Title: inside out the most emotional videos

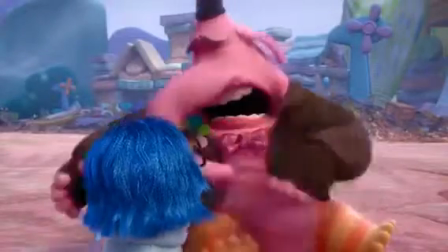253s
For example, Bing Bong is only able to move on and grow as a character once he's comforted by sadness instead of being distracted by Joy's silly antics.
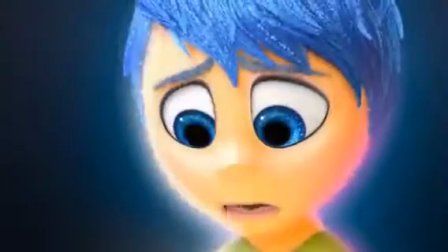261s
Joy has an aura of blue for a reason. Joy and sadness are always connected.
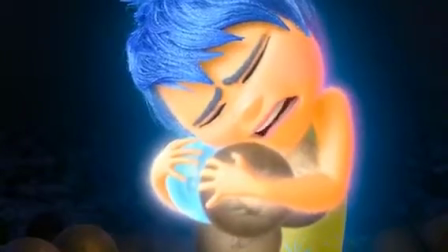267s
One cannot exist without the other. And so cleverly, it's only in this scene here will we start to begin to understand this idea as Joy herself starts to cry.
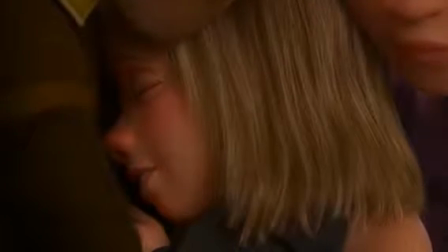277s
Thus Riley can only be happy again when she understands that she's not happy.
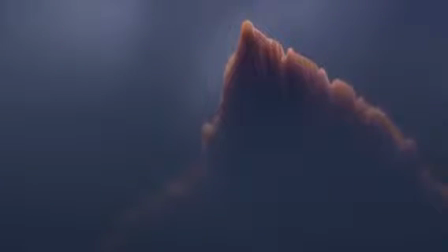281s
But this acceptance comes with maturity and this is where Inside Out explores its idea of emotional acceptance against growing up.
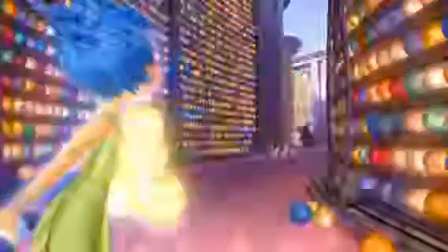290s
There exists a perfect symbol of childhood in the film. A fading memory.
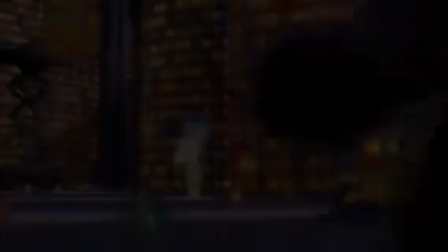295s
A part of Riley stealing memories, refusing to be forgotten, holding on in a world that no longer needs him.
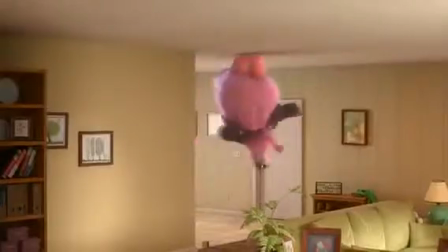301s
Bing Bong is desperately trying to stay in a world that's slowly forgetting him.
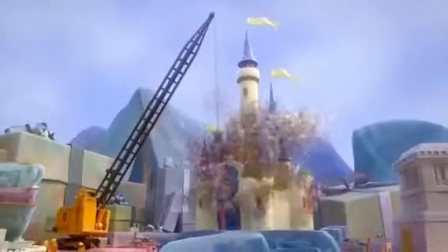305s
As we can see all around our characters, the idea that childhood is slowly being destroyed, with the castles being knocked, and the childhood memories being pushed into the memory dump.
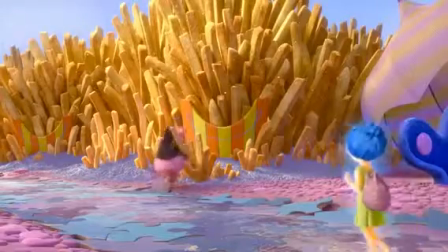315s
Riley is refusing to let go of her childhood, refusing to let go of Bing Bong, and refusing to feel sad. But Bing Bong exists as a metaphor that we all need to let go. Bing Bong is the last final step.
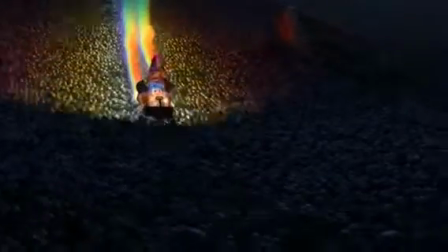330s
That's why it's all the more powerful when he eventually accepts this and sacrifices himself so Riley can be happy once more.
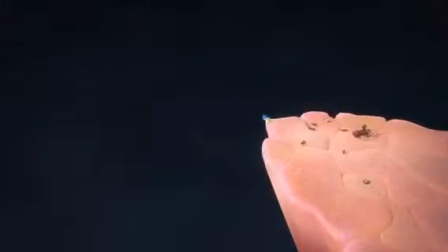337s
It's because of the sacrifice that Joy can leave the abyss and truly make Riley happy again.
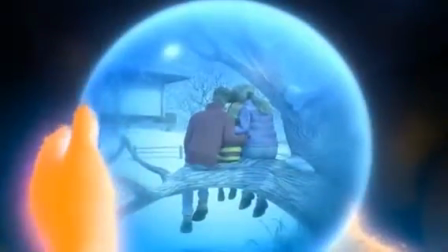343s
Not just because of her understanding of sadness but the acceptance that she can't bring back Riley's childhood.
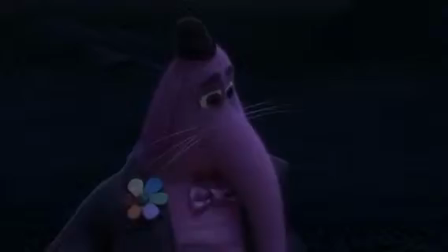350s
Bing Bong weighs down the wagon because he's no longer needed. Childhood needs to be left behind.
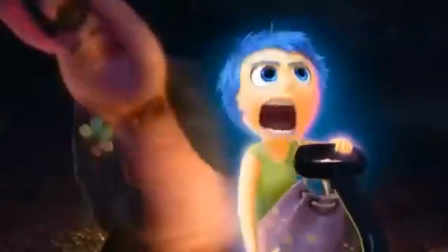356s
And it's in this way that Inside Out personifies the feeling of weightlessness once we let go of something.
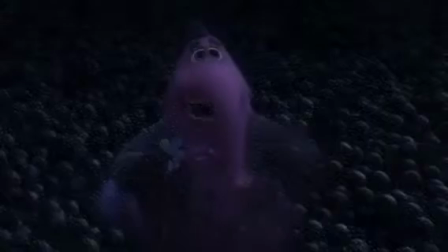363s
And as Bing Bong fades we see a truthful display of growing up.
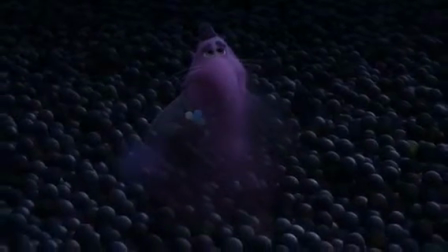369s
It's not easy, it's hard, and sometimes things need to be left behind.
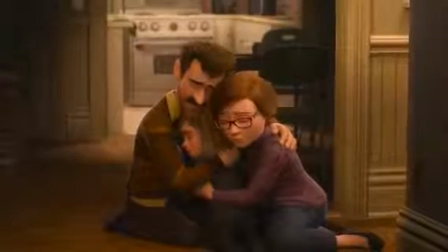375s
But it's only in this way can we grow as people.
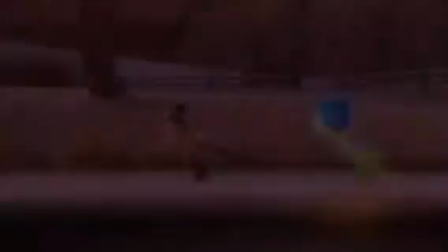381s
This is why Inside Out was one of my favourite films of the year, because it strikes a chord that many films aren't even brave enough to touch.
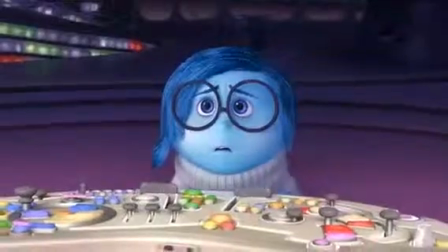390s
Contrary to Inside Out's opening, its ending places a huge emphasis on sadness.
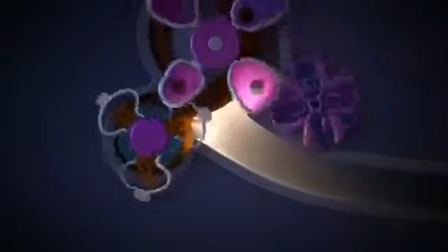397s
Bookending itself with what it considers to be our two most important emotions.
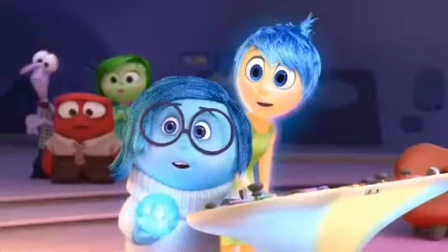406s
An idea with which, I agree.
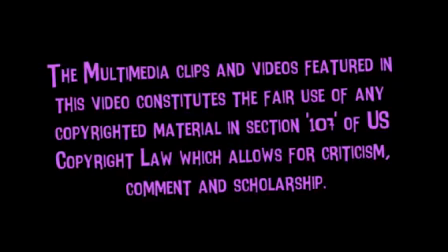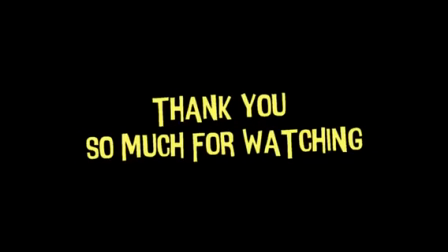439s
do take a long time to make and I would really appreciate it. Anyway, that's my little ramble, thank you so much for watching, again, Nick out.